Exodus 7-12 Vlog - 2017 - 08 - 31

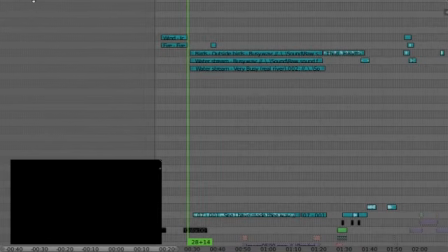510s
Creepy. In the right way. It's supposed to give this what's about to go down kind of sense to it,
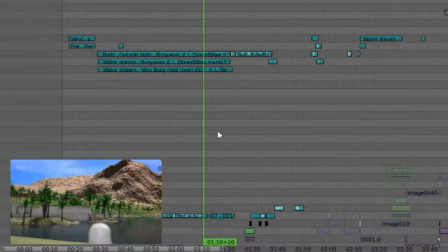520s
So anyway, getting back to more stuff for the week. I just want to see what else there is.
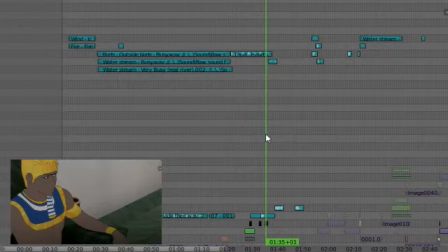527s
I also increased the fading time for Pharaoh's Show a Miracle for You shot, just so it's not so sudden. It kind of almost looks like an error. Like some of the footage got lost and I rendered it out and just uploaded it in oops.
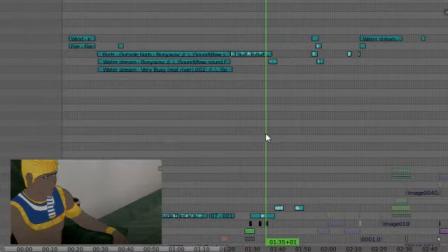544s
So I wanted it to be a little bit more purposeful, show that it's purposeful.
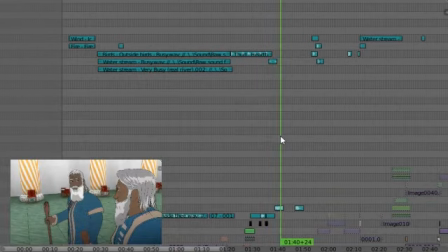550s
Okay. Also bettered the timing for this shot over here where he says, where the sound kind of builds up and then stops and the picture comes on.
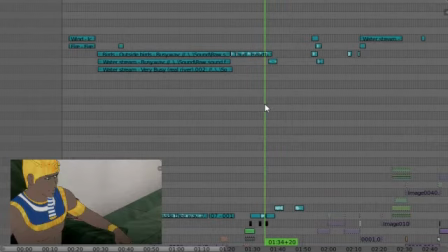559s
So this is what that looks like.
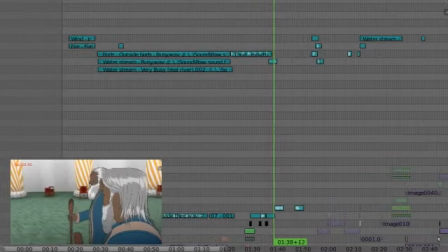562s Then thou shalt say unto Aaron, take thy rod and cast it before Pharaoh.
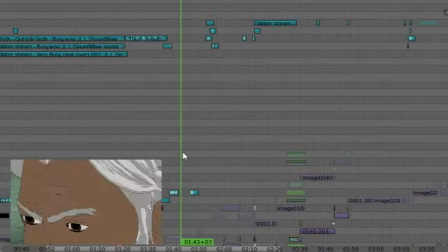569s
Love it. Just absolutely awesome.
And it shall become a serpent.
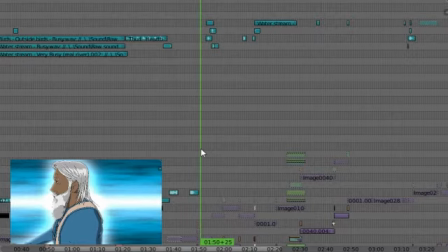574s
And then, of course, there had to be throw sounds. Now, I'm not entirely happy with the throw sounds so far, but it's definitely better than having nothing at the moment. So just remember that pretty much nothing in terms of the audio is final just yet.
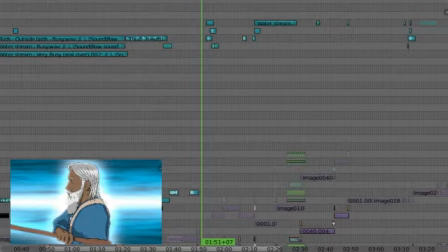590s
There's some stuff, like the heartbeat and all that kind of stuff earlier. that stuff is pretty final, but I'm talking about the general sound effects. Nothing about the general sound effects is final yet.
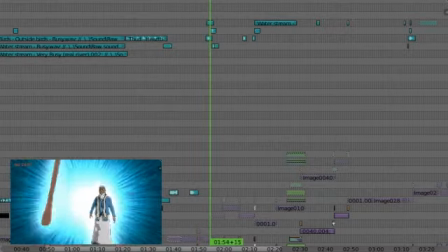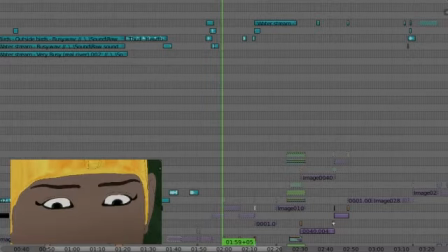610s
I just love that. That's so cool.
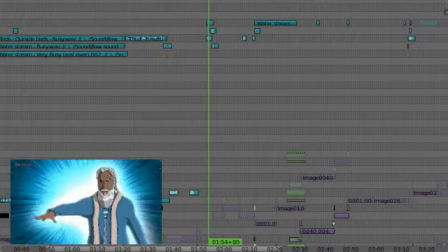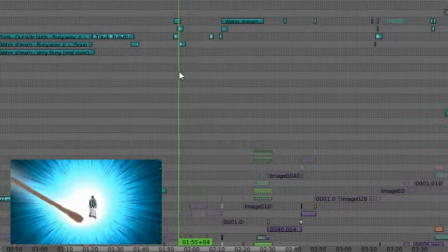619s
I think having the second whoosh is a little bit much if you have the first one, but it's something I have to play with and pray about and all that kind of stuff.
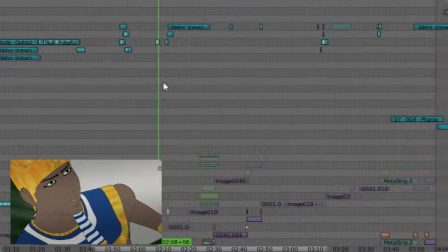627s
So we'll get to that later. So there's the whistle, and of course there's the magicians coming on.
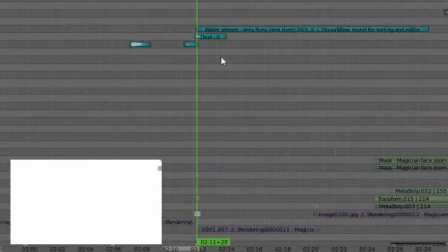634s
What I would like to do is have a big boom kind of sound, not like a cannon or something, just a nice solid thud, the kind of stuff that you hear in movie trailers, that nice strong single beat. So I tried
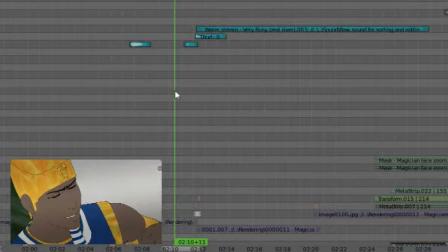651s
slowing down something to get it like that, knock on the door, but it didn't quite get that boom sound. I mean, you'll hear it now.
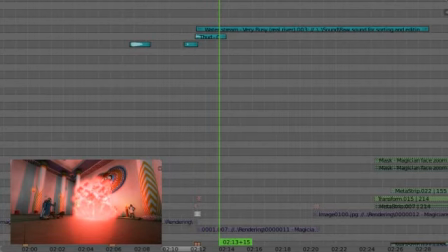662s
It's too soft, and when you try to up the volume, it just clips. So it's something I still have to go work with.
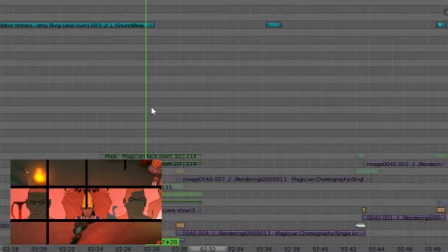670s
Also, the stick tap moments were upped in terms of brightness, so you can actually see more.
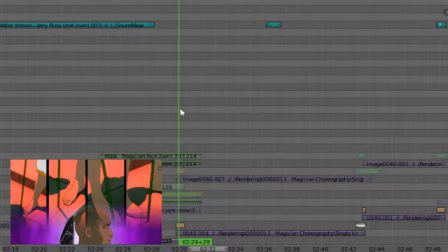678s
So I actually did get to do a little bit more visual work. And thankfully, it's not so bright that it doesn't really fit the rest of the visual.
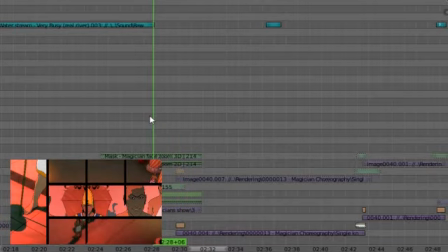685s
I mean, look at that. It's a little obvious, but not to the point where it's ridiculous.
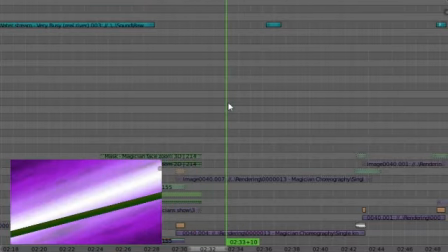694s
So anyway, and then there's the throw, and I used a similar dropping sound for this stick.
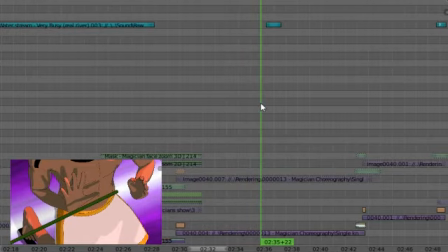701s
I think I need to record different sticks. The one I used is missing anyway, so I do have a different one that I can record as well and see which one works best where. So this is what this one sounds like.
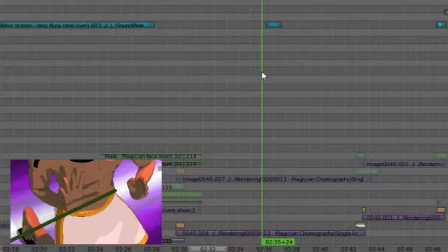721s
Generally, these types of sound effects would be extremely low as opposed to the music that would play over it,
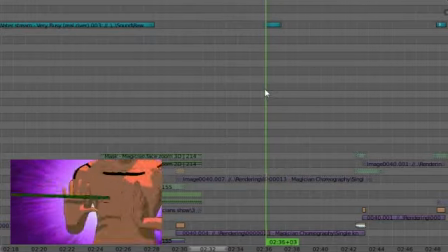729s
that sort of thing, because it's more dramatic. It's not really about realism. So this thing might be removed entirely at the end.
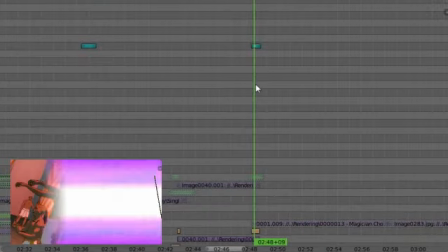736s
Like I said, it's not final. Same thing over here. It's just a single tap.
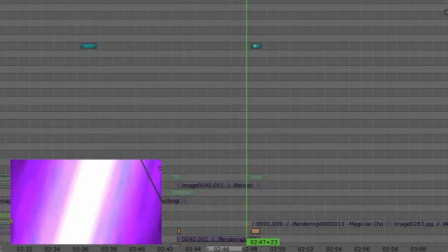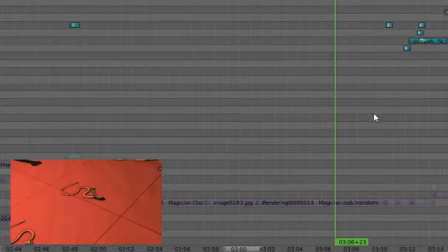747s
Nothing for the transform yet, except for the eating. Same whooshing sound that came with Aaron's throw of the rod.